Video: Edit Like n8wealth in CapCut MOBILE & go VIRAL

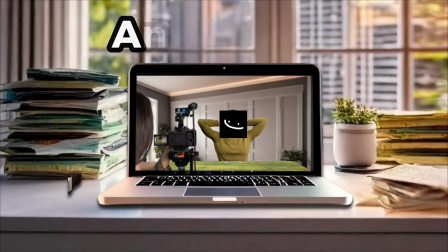0s It's possible to make YouTube videos without spending any money in 2024 if you're smart about it.
Let's recreate this 8wealth Open in CapCut Mobile. Nate's team created his version of the Open right here.
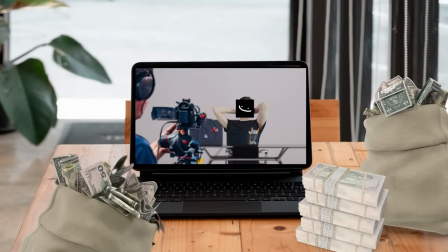12s It's possible to make YouTube videos without spending any money in 2023 if you're smart about it.
Using Adobe Premiere and After Effects. The fact that we can get pretty close to it on a tiny phone all alone is pretty freaking amazing.
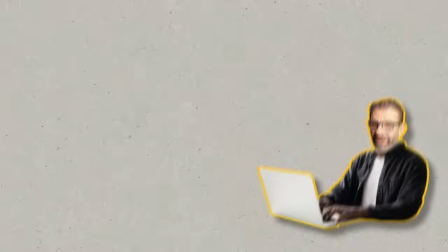25s
I'll be honest, it took me a long time to prepare all the elements and dial this in to make it easy for you. So if you could hit that subscribe button, I'd be super grateful. All the elements that I created for you are linked in the description below. Now this one is moderately advanced, so don't feel bad if you have to watch it 3 or 4 times to get it.
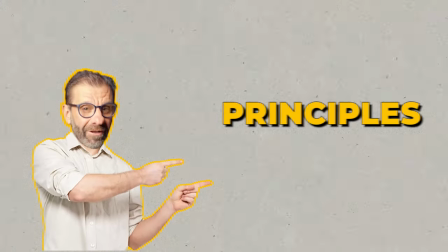41s
Now once you get all the principles we cover in this one, you're gonna be on an entirely new level. I created some of the elements using CapCut's text-to-image AI. I tried first in 3 other AIs to create this laptop with cache on both sides. I wanted the laptop facing the screen so I could easily do what Nate did in his video, but LensGo AI did this, Photoshop failed me with this, and Midjourney failed with this. CapCut's AI won with this image.
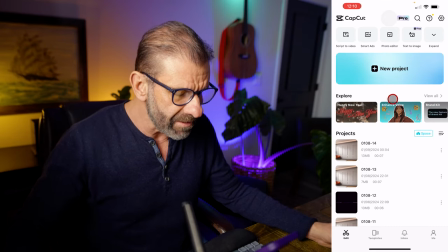70s
I'm using a mouse so you can see it here on my screen, and I've got my iPhone right here so I can see it.
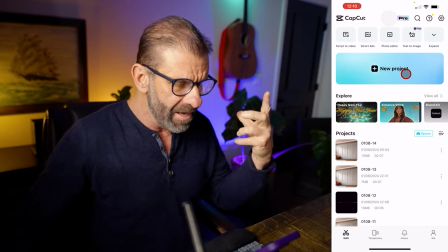76s
My eyes are fried from doing this all day, but we're just gonna create a brand new project,
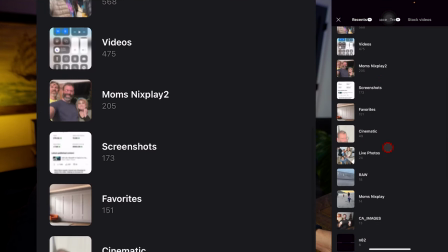80s
and I'm gonna go up over here where it says Recents and scroll down to the folder I created that has all of the elements that you can download for free.
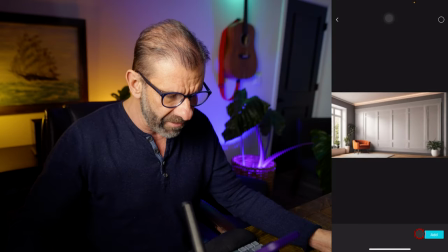89s
And the first element I want is this background. Now this background I created in CapCut's AI,
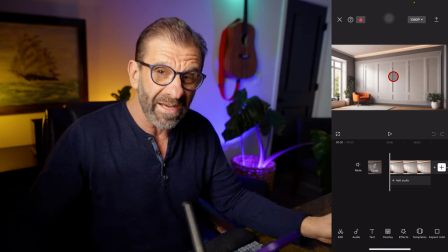97s
and then I brought it to Photoshop and I made it a little bit blurry here because it is the background, so it doesn't stand out in contrast with the other elements here.
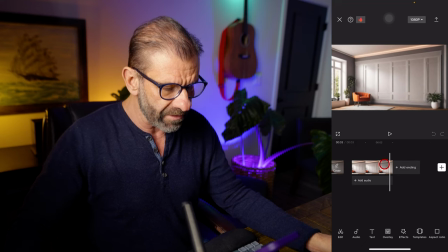105s
And the first thing I'm gonna do is make this thing the correct duration, which is gonna be about 6 seconds long.
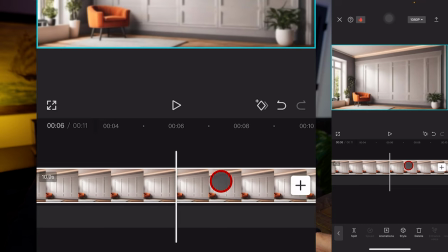110s
So we're gonna jump over here to just around there so we have enough of it.
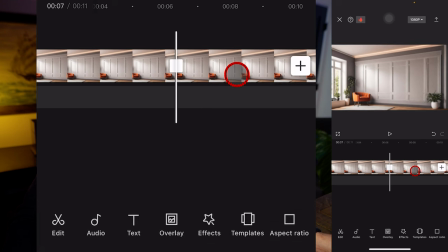114s
And I'll just hit this split and delete this section by clicking on that delete button.
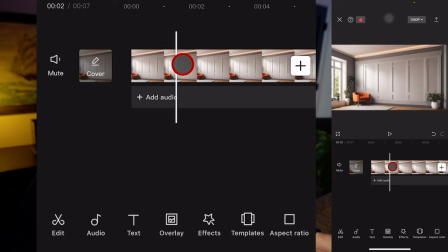119s
And we're gonna make all the elements about that long, or at least most of them.
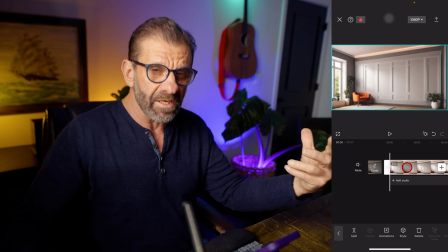123s
The next thing we wanna do is add the camera that comes in, like you see on 8wealth's video, and that happens at about 8 frames in.
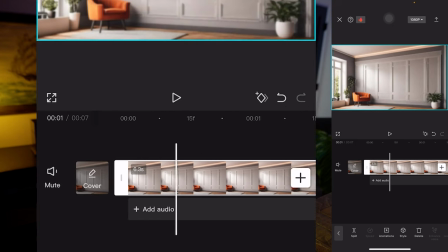131s
So I'm gonna just zoom in with my fingers here so I can see where 8 frames is.
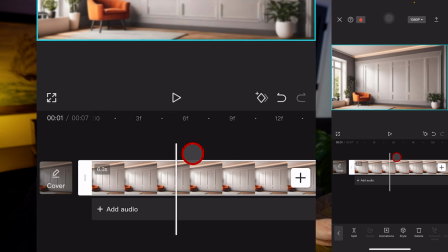136s
And if you look right here, you can see that's 3 frames, and that's 9 frames, so 8 frames is gonna be right about there.
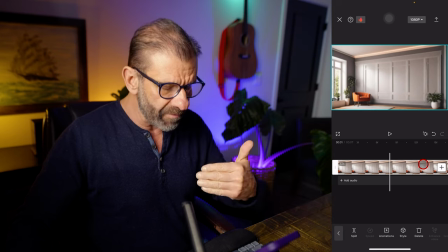144s
We wanna start the camera there, and to add another layer on top of a layer, you use what's called an overlay here in CapCut.
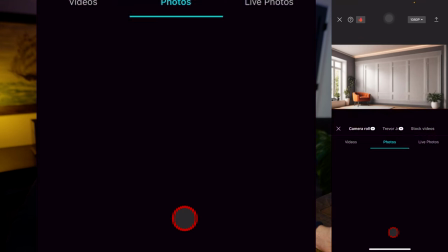150s
So I'm just gonna click off of that and select overlay, click overlay again, jump into our folder and select this camera, and I'm gonna hit add.
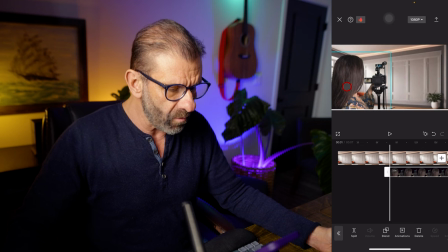159s
And now I'm going to position this where I want it to be when it's all said and done,
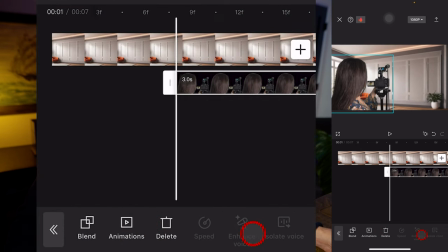166s
when it's landed, and scale it up a little bit as well. So I'm going to scroll over here to basic because it's highlighted, and basic looks like this.
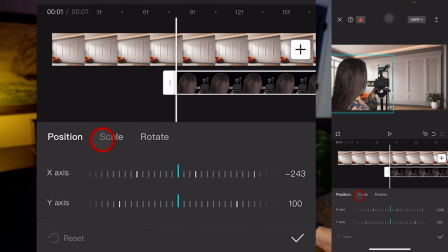174s
I'm just gonna scale it up a little bit more just so it kind of fills more of the frame,
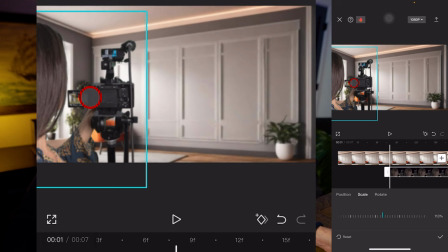179s
and I'm gonna position it right where 8wealth kind of has his camera positioned, right about there, so we need room for text here. And you'll notice that this camera that I created, I shot Leela on a green screen, and then I keyed it out for you so it looks all pretty here.
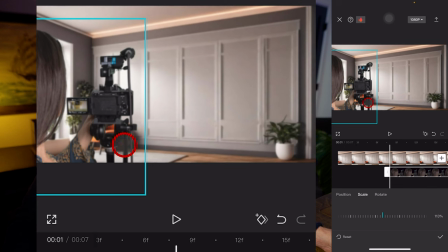195s
And you'll notice that Leela and the camera are also intentionally blurred out so that the next element stands out more.
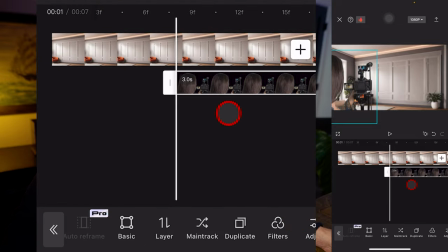202s
And I'm just gonna hit the check mark here. And I'm going to set a keyframe right here at the beginning.
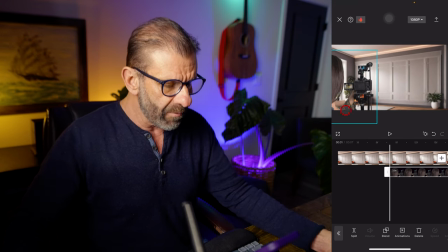207s
Remember, a keyframe marks the beginning or the end of a change in a property. We're gonna have this thing come from the bottom left and move into the frame.
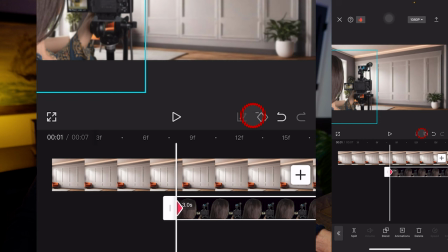214s
So we're gonna set a keyframe here so we can change the position over time. Then we're gonna move forward about 8 or 9 frames.
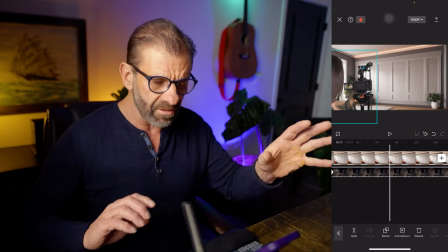223s
I've got my keyboard hooked up as well so I can do this and you can see what's going on and I can more easily count frames.
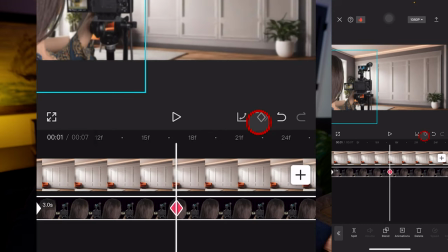227s
And then I'm gonna set another keyframe right here. And I'm gonna go back to that first keyframe.
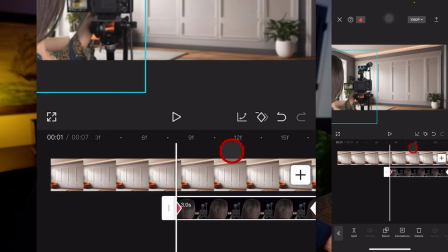232s
You'll know we're on it because it's red. And then I'm going to position it where I want it to start.
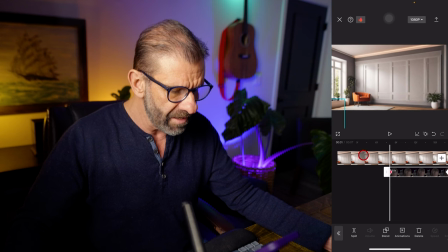237s
So I'm just gonna drag it right down here to the bottom left off screen. And then when I play it, it looks like this. And that's about what I want it to do.